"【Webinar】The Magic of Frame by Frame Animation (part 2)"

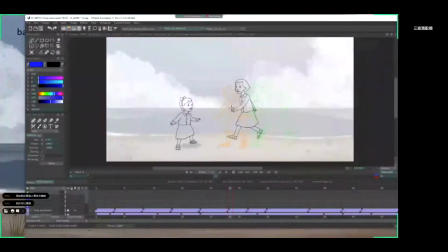1216s
You remember the light table, yeah? We must see the previous and the next frames because we cannot draw in the other way, yeah? So if we don't see the previous frame, we are not able to draw the actual frame.
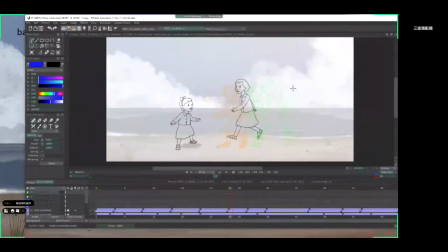1233s
So, these orange and green drawings, what you can see here, this is the light table function, these are the previous and the next keyframes. So, these are, this is not the smooth animation yet,
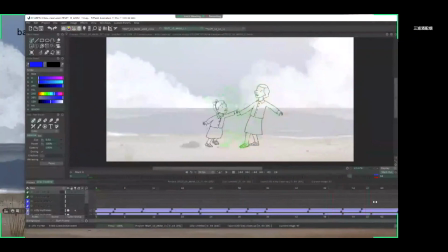1250s
these are just the keyframes, so the even more detailed animation. After this, the full animation is made as a sketch.
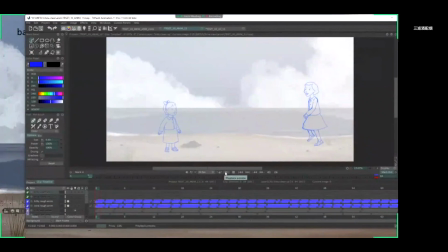1268s
So I will play it to you right now.
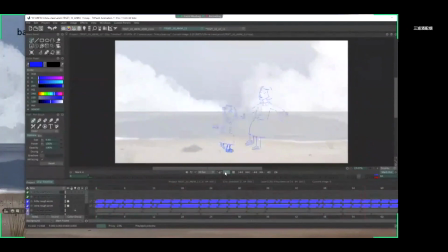1272s
You will see that, I hope you can see, that the movements are smooth. But the drawings are not clear yet. But in this way, we can adjust the timing,
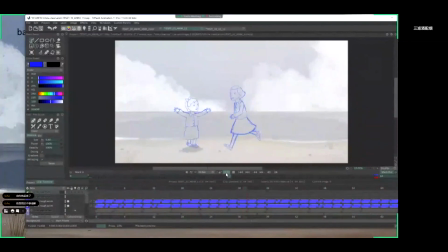1288s
do they move correctly, do they move at the right speed, are the motion correctly, are the motion normal, yeah, are they synchronized, because we have here two characters,
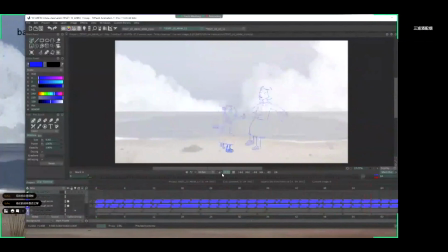1304s
yeah, they touch each other, so it's important to to synchronize their movements
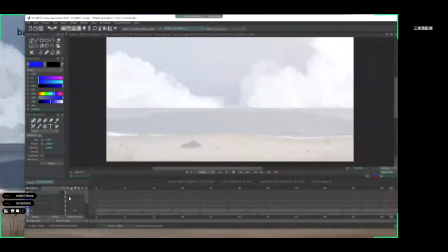1311s
yes and after this the final cleanup is following yeah so all those drawings are cleaned with the final line yeah
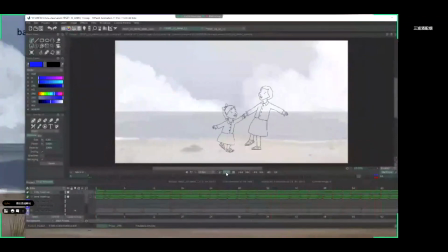1326s
so this is the final animation but you see this is not already seen yet. It's not colored yet. So the next step is to color it.
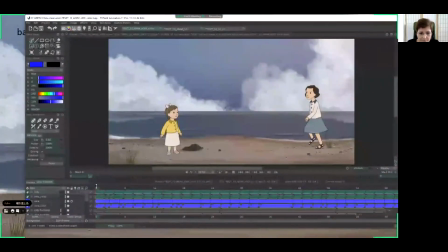1345s
So here, here is the coloring. And here is the colored version. The background is it's at full transparency because now the colored character are visible on it.
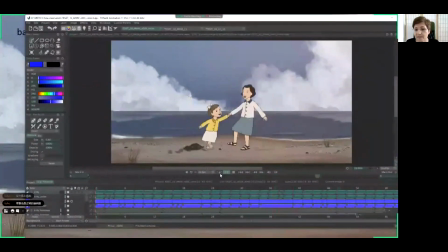1360s
And you see that this is very close to the final image. You can observe that some footsteps are added because as they jump on the sand, yeah, they leave some some footsteps.
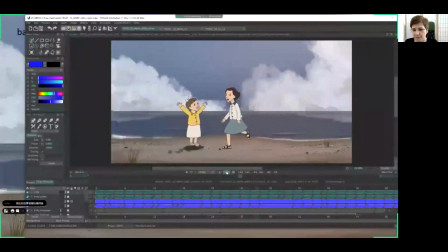1381s
Okay, so this is the final animated sequence and still it's not ready here the scene but this is what can be done in the TV paint. When we have this ready, so I put away the TV paint,
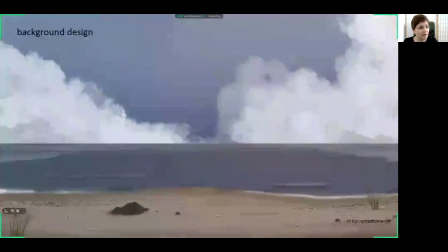1401s
a final compositing and effects adding will follow. And I will show you the very final sequence, which looks like this.
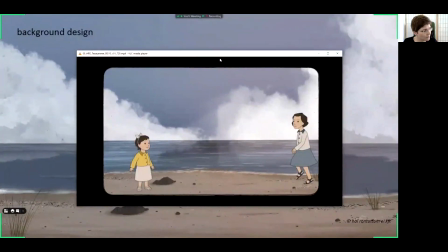1419s
What you can see here is, this is a frame from an old camera, because as I told you in the movie, the parents are taking a picture of the girl, so we can see through the lens of the camera.
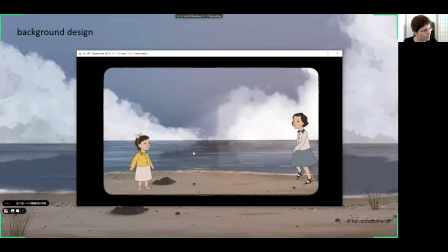1436s
and please observe that if you can see right the video that the water is moving yeah because the sea is moving this is created in the after effect software which is a compositing software yeah